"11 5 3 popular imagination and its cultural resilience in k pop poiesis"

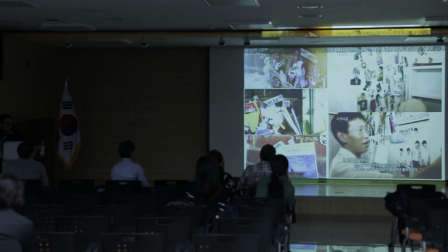And in this empty room of the missing girls, there is a lot of kind of wishful thinking is actually posted on the wall. The clothes I want to wear, the things I want to have, the place I want to go. This is clearly juxtaposed with the actual room of the self-aware victims.
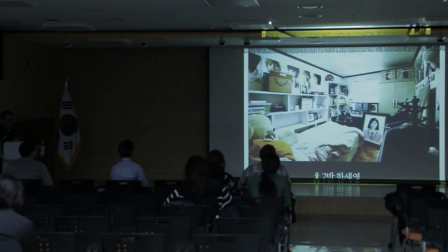All these unfulfilled desires and the words are reminiscent of the room of one of the self-aware victims, the Tan Seyang. She was also a fervent fan of the boy band Infinite. So back into the music video analysis,
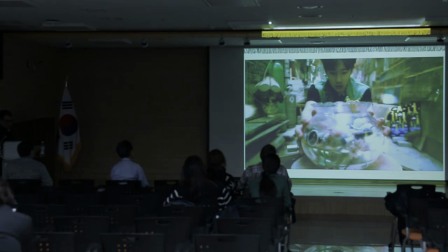so the singer in the next sequence is now holding the fishbowl as if he's preserving all of the girls' unfulfilled wishes.
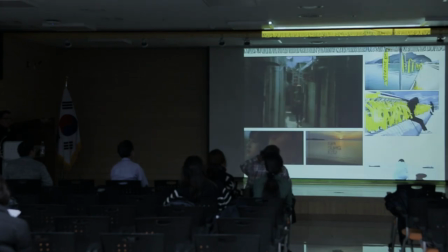And it's also indications of the Jindo Inn, the wandering around the Jindo areas in here, in these specific music videos.
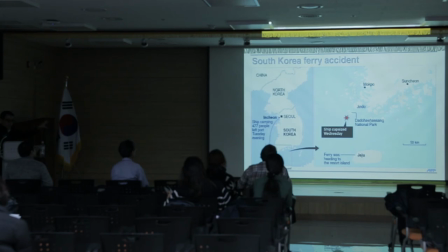As you may know, the Jindo is the closest port where the incident happened and the place where most of the victims' family desperately waiting for their sons and daughters to come back. So all of these kind of music videos during the 1915, 1 year after the self-aware incidents,
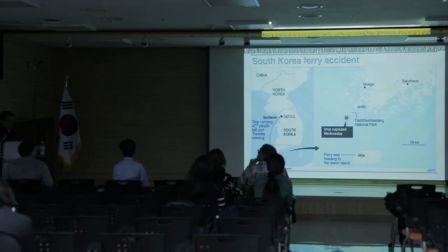they are actually making a specific personal memories into the popular imagination cultural forms.
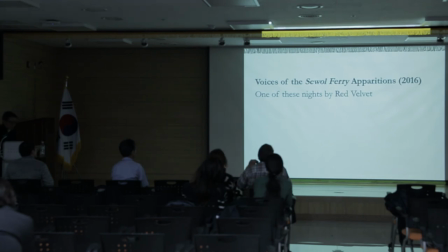And the last music video that I'm going to provide here is a very interesting thing that this year, it was released this year, the One of These Nights, chilled by the Red Velvet from SM Entertainment. It was actually like showing the perspectives from the ghost.
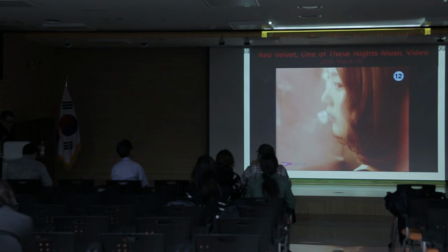So perhaps this might be the reason this music video,
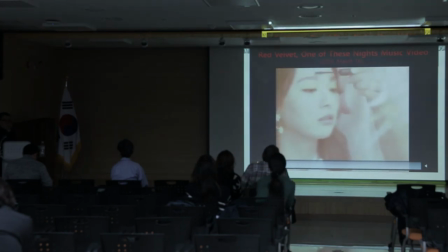the whole five members of the Red Velvet look so indifferent, so mechanically soulless and numb in the music videos.
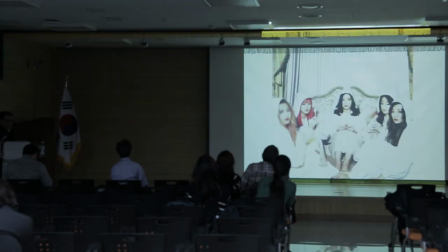And some of the teasers images in here, there are five girls sitting around in a circle wearing a white robes, and only one girl in the left side, the youngest one, 18 years old, was blurred in the cover as an indication of the death of same-aged high school girls who became victims in the self-aware.
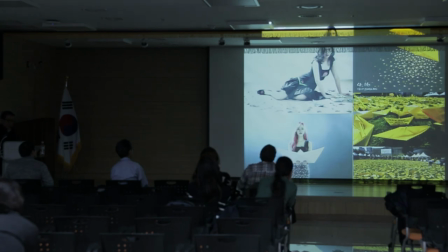So there is a remnant of victims of self-aware as an archive seems to present a sort of counterweight to the differentiality of the symbolized and its realities.
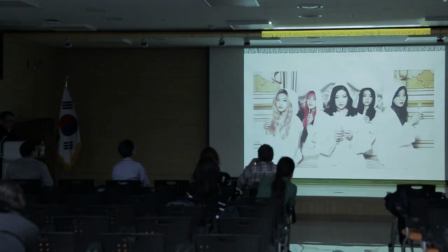I'll just skip the lyric part. And this is the first K-pop music videos that reverberates with self-aware incidents through the gaze of the victims and the deceased from the ghost perspectives.
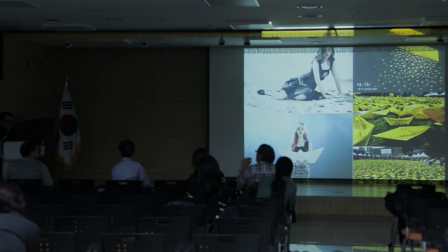The prevalent images and symbols in the music videos, like yellow papers, boats, or the ribbons, are frequently represented. And the narrative of the song itself is actually saturated a subtle meaning of the Korean mythological storylines from the Korean folktales, the Chilchilikis.
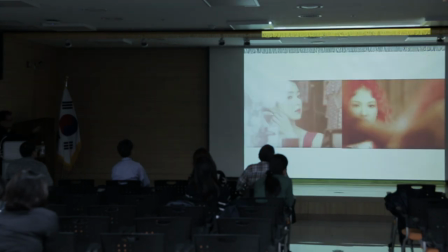So I'll just to show you why this music video is actually showing a specific cultural representations of the self-aware incidents and its specific traumatic events, memorizations as a post-memories. So this music video, as you may see,
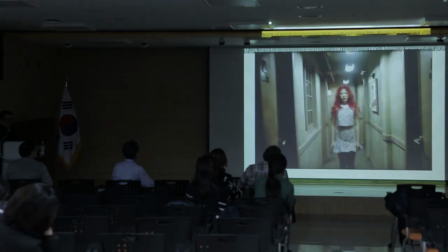the girls are standing in the oblique corridors under the flickering lights, which is reminiscent of the cabins of the self-aware's.
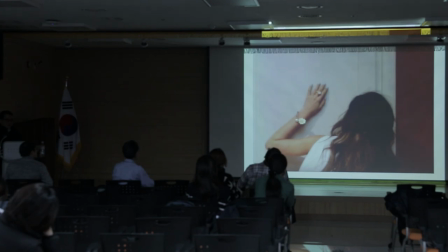And the youngest girl is actually spying on the other side of the keyhole, which she's trying to witness the truth. And her gaze as a peeping Tom to camera symbolizes a time when she realized the truth and tries to escape, but realized it was too late because it was already blocked by the waters.
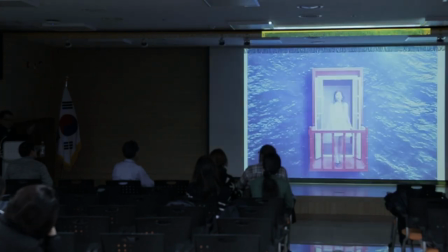So this kind of whole cultural representation and symbolic meaning is actually embedded within the music videos. This is very sequence also indicates that all students could have survived.
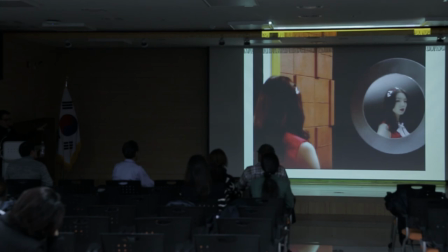And this is another kind of passive characters symbolized in this music video, Iron. She symbolizes the victims who are obedient to the instructions of the elders and sat still in the cabin as asked by the announcement from ship crews. So I'll just skip this whole part.
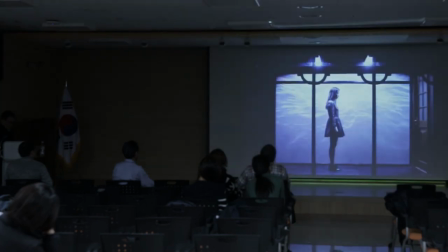Alright.